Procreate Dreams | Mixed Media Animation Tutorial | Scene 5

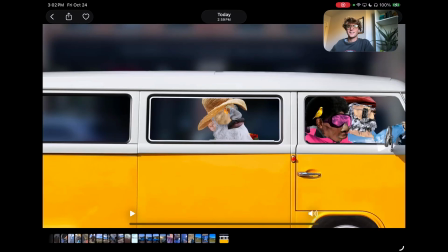(0:01)
Okay, this is scene five. It's week five, scene five breakdown of the short film or animation,
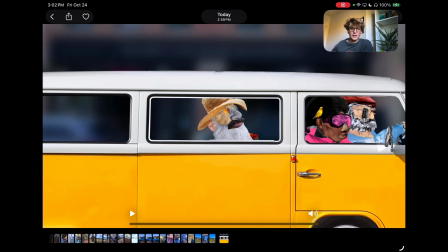(0:12)
I guess you would call it, the drive-in that I had created for my local film society, the Bozeman Film Society. I'm Jake, and yeah, I've made these last couple of weeks just kind of breaking down how I made this animation in Procreate and Procreate Dreams completely.
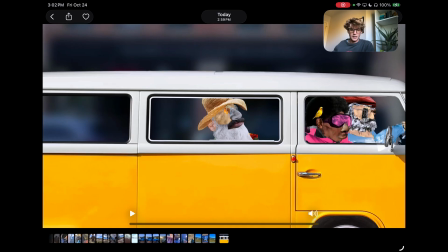(0:32)
So I'll start out and just play this scene and then kind of go into the backgrounds and landscapes and characters and then the animation side of things. So yeah, play this first.
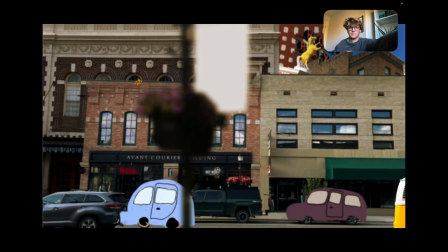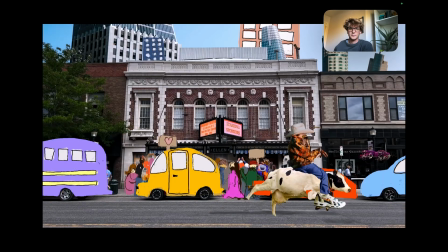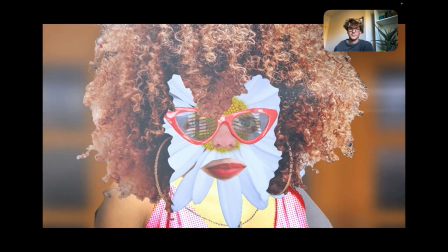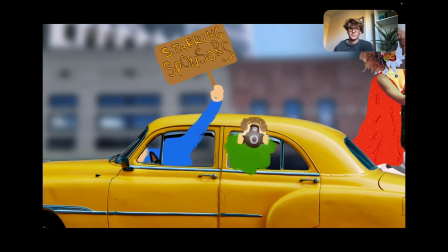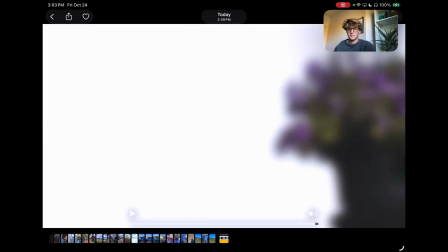(1:16)
Okay, cool. So yeah, that was the fifth scene.
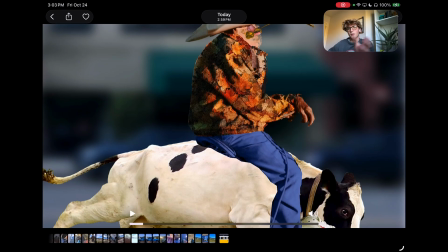(1:23)
That was the starring sponsors. So it would play the sponsors for the film society after that. But the premise of this scene was to introduce this celebrity
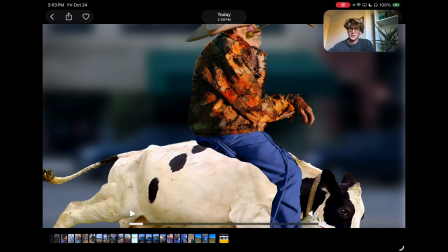(1:37)
character who, um, because the whole animation was to be based off kind of um, our town, Bozeman. So we've had the cowboy and the skier and the hippie. This is the celebrity, and it's kind of funny because you think Montana and celebrities, it's not really a mix that you usually have.
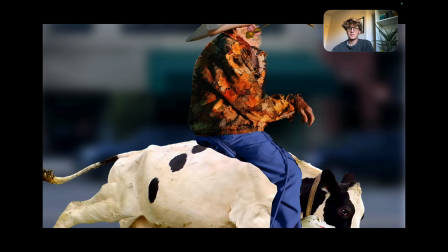(1:56)
Um, but actually, Bozeman has a lot of. We live next to Big Sky, which is a huge hub for all types of rich people and celebrities of all sorts.
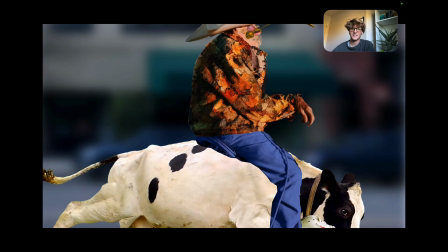(2:09)
So we often see them in Bozeman, and it's starting to be called Bose Angeles. So that was kind of just a funny jab at that. That was what her character is supposed to be, is this movie star here.
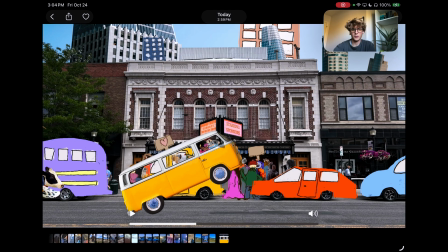(2:21)
So, but yeah, all the buildings. Let's go ahead and jump into the landscapes here.
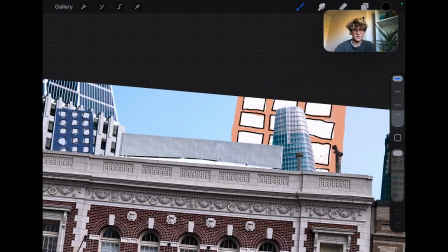(2:28)
All of these buildings, obviously not these guys here in the back, but this is actually local.
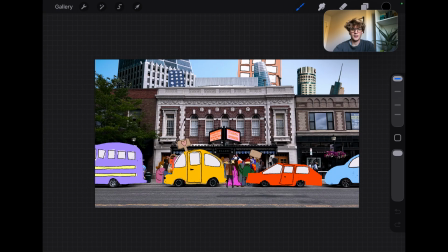(2:35)
This is downtown Bozeman. And this is actually the Ellen Theater where the movie got played.
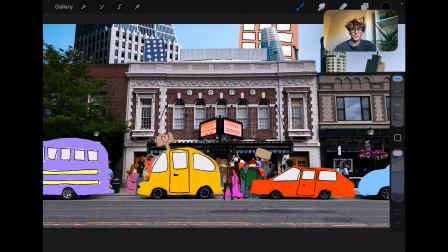(2:43)
This animation got played, and yeah.
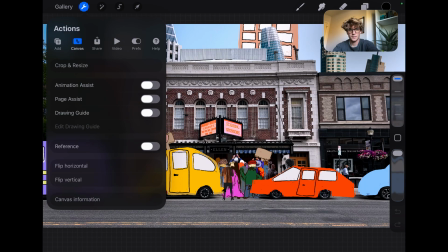(2:48)
So play the time lapse here.
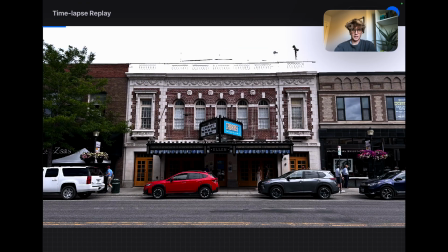(2:53)
So you see, it started out with that street, and
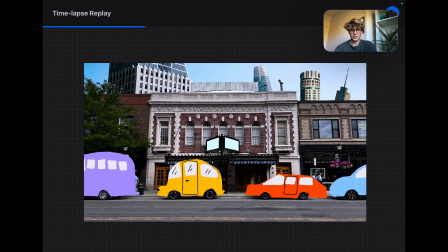(3:00)
this is the first scene that I added these drawings. I don't know why I ended up putting them in there. I just felt like it was so blank, and I ended up keeping them, and the clients liked them, so that's what we ended up going with. But yeah, and then for the characters, I just kind of threw in a bunch of random, um,
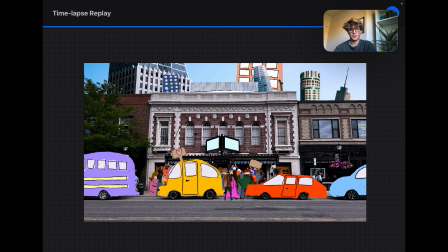(3:21)
I don't know, very loose shape of people, and then also stock images of these people to create this paparazzi, if you will, um, which you will see in
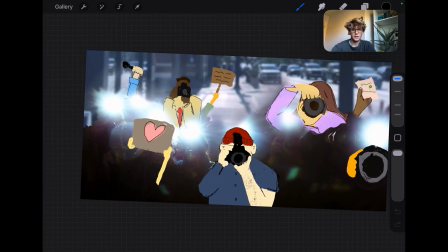(3:37)
this scene here, um, or this shot, I should say.
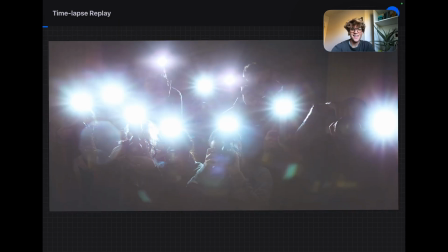(3:42)
So, so this shot is just a paparazzi shot with some added,
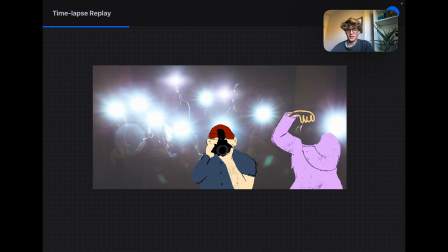(3:49)
because I created those drawings of the cars, or the, I don't know if you call them drawings. They're very childlike. But I had to keep with that theme.
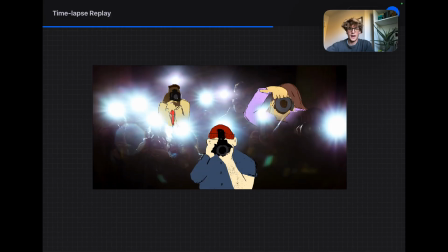(3:58)
So I added some of them here, and then in the animation, I added a bunch of random flashing lights to get that camera feel.
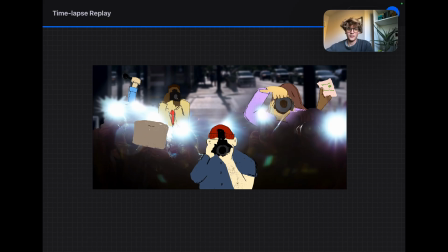(4:07)
And then moved them all on their own axes.
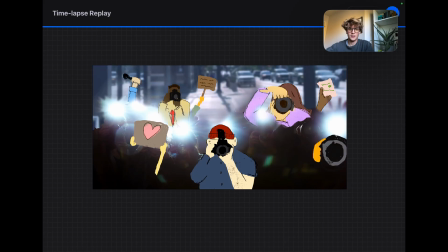(4:10)
So I don't know. It's kind of a fun one, and I think it turned out all right.
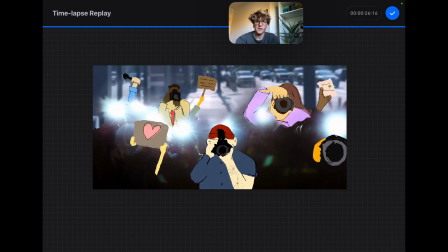(4:17)
It's fun. It's obviously not perfect, but um, you know, and yeah.
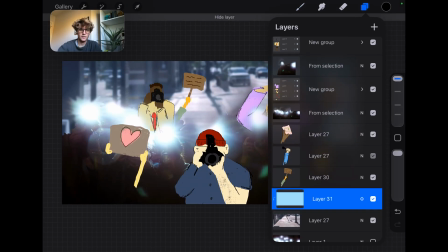(4:24)
So all of these um, are on their own separate layers, so that when I brought them into Procreate Dreams, they could be animated on their own separate layers and moving around and shaking and whatnot.
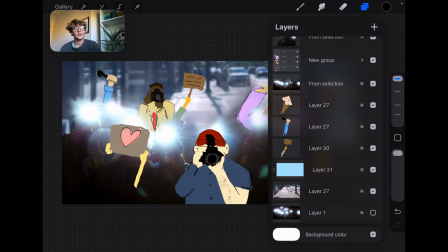(4:40)
But I don't know, compared to a lot of the other shots where there's these kind of complex movements of distorting
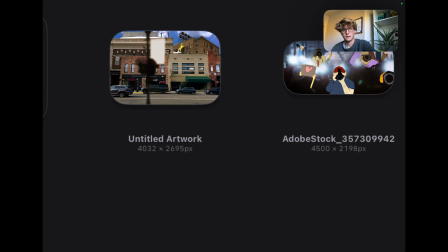(4:48)
and whatnot, this one's pretty simple, pretty flat. And then this is the last kind of area here.
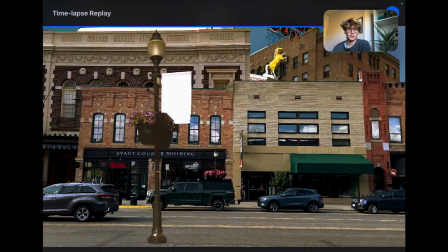(5:00)
where you can see the van and the cow come running through. But yeah, same deal.
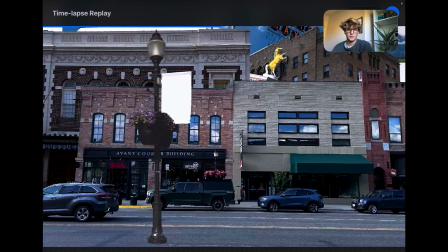(5:05)
These are all buildings that are found in downtown Bozeman. You got the Baxter sign at the top, and so kind of fun.
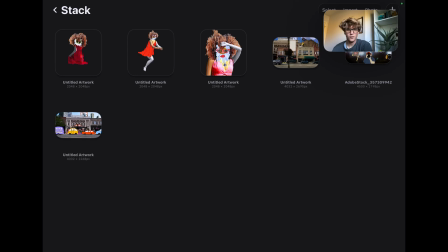(5:15)
Kept it really local for this guy. Um, as for the character, this is our movie star.
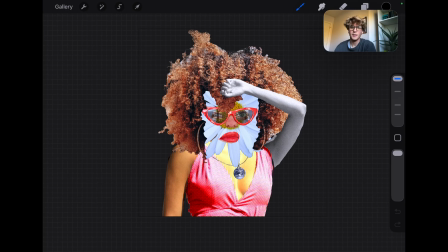(5:24)
I think this might be my favorite character in the whole story.
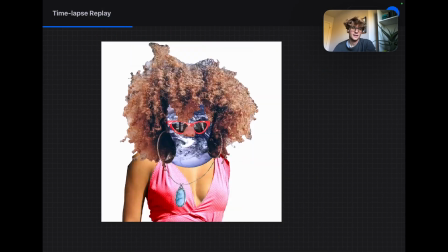(5:31)
It's just it turned out so fun, and you can see I was playing with some different shapes and whatnot.
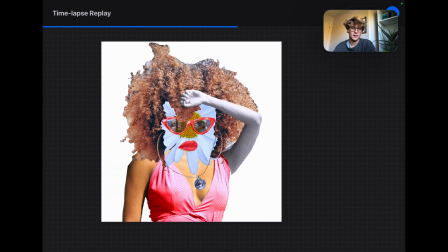(5:38)
But
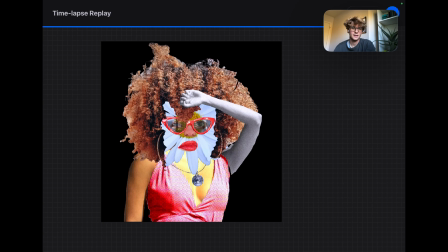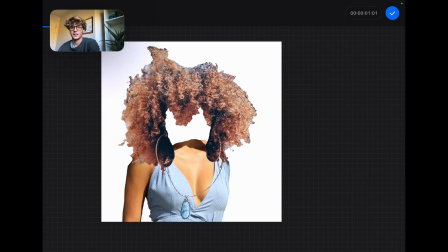(5:46)
yeah, I don't know. It was a fun character to make for sure, and keeping that poofy hair along with everything else.
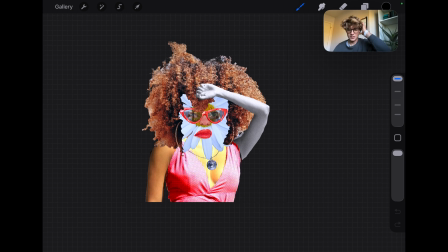(5:53)
But it was built just very similar to all the rest of them, where
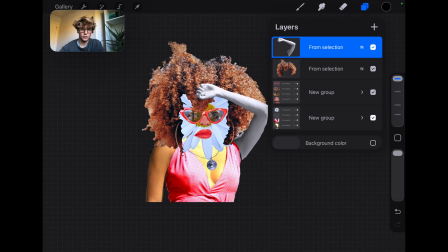(5:59)
each one of these pieces are grouped together, but you can animate them completely.
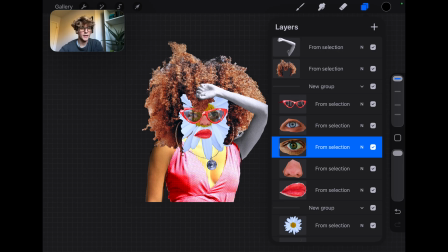(6:06)
Um, so, like if I wanted to move the eyes around in Procreate James and shift it or do whatever, or the hand, I could do that separately, and they're not all grouped together because once you flatten those images, you can't unflatten them, which is kind of simple. I don't know why I'm saying that, but it didn't make sense to me at first, and then yeah.
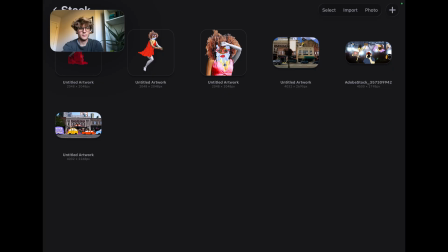(6:26)
But anyways, and then like all the other characters, they've got two other profiles.
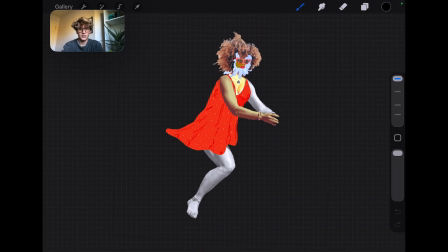(6:31)
So we have the side profile of when she is riding on the cow.
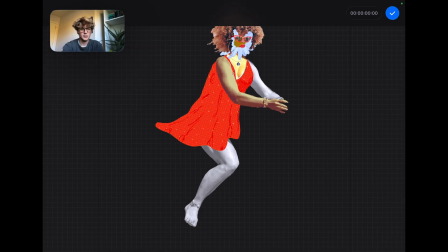(6:39)
Um, play this. It's the same.
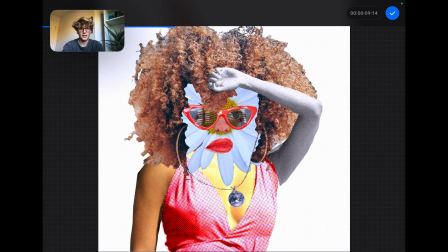(6:46)
And then I just think I just brought that face over and stole this
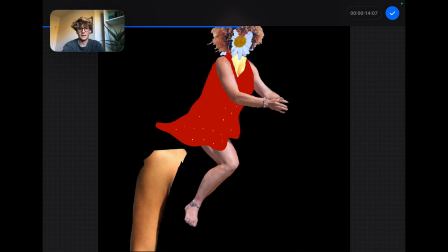(6:52)
image of somebody riding a horse.
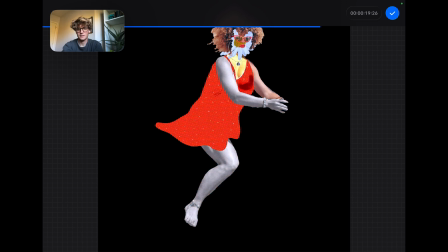(6:58)
Made the dress swoopy. And yeah.
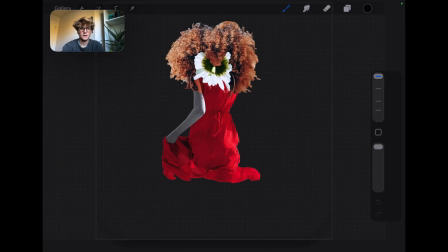(7:09)
And then here is the back view.
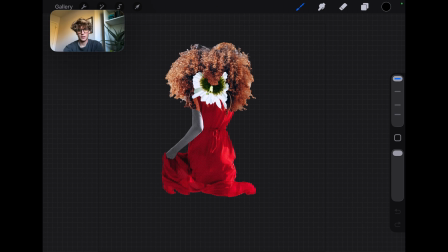(7:11)
The back view is only used in scene 6 when that's what you can see, but uh, we'll go over that in scene 6, I guess. But just keeping the hair for the whole thing. It's kind of the big signifying trait of this character, and so it was pretty easy to copy over into everything else.
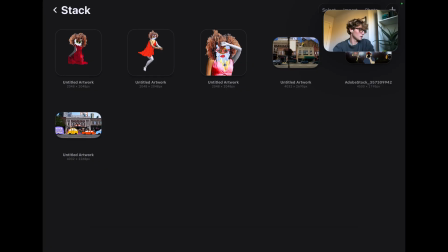(7:30)
So yeah, as for the scene breakdowns,
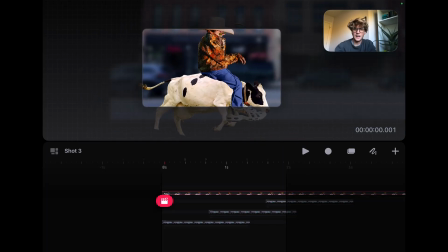(7:38)
okay, so there's a scene of this exact background with both the cowboy and the van.
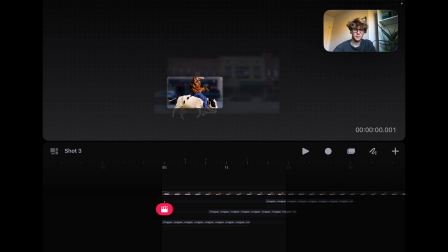(7:45)
So I'll just break down the cowboy. Um, but as you can see, there's just a large background. And once it gets to here, I just added another one. So it's just a looping background.
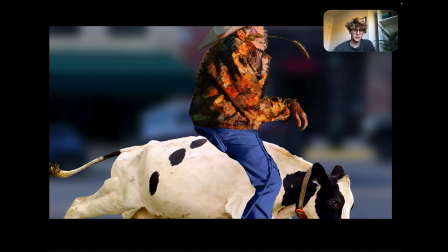(8:00)
And then blurred because our focus is set on the cowboy.
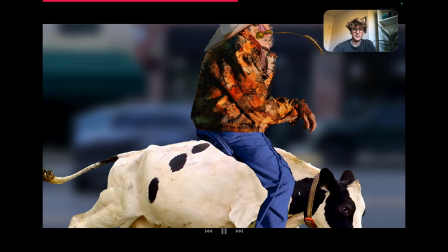(8:05)
So you can't really tell. At least I don't think you can, that we're looping because you're really just focused on the cowboy.
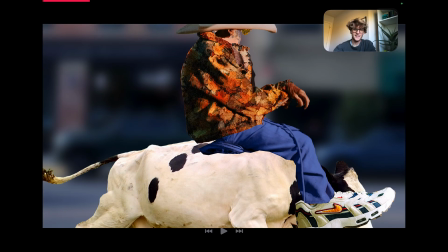(8:14)
Um, you can see that his pants break away from his jacket.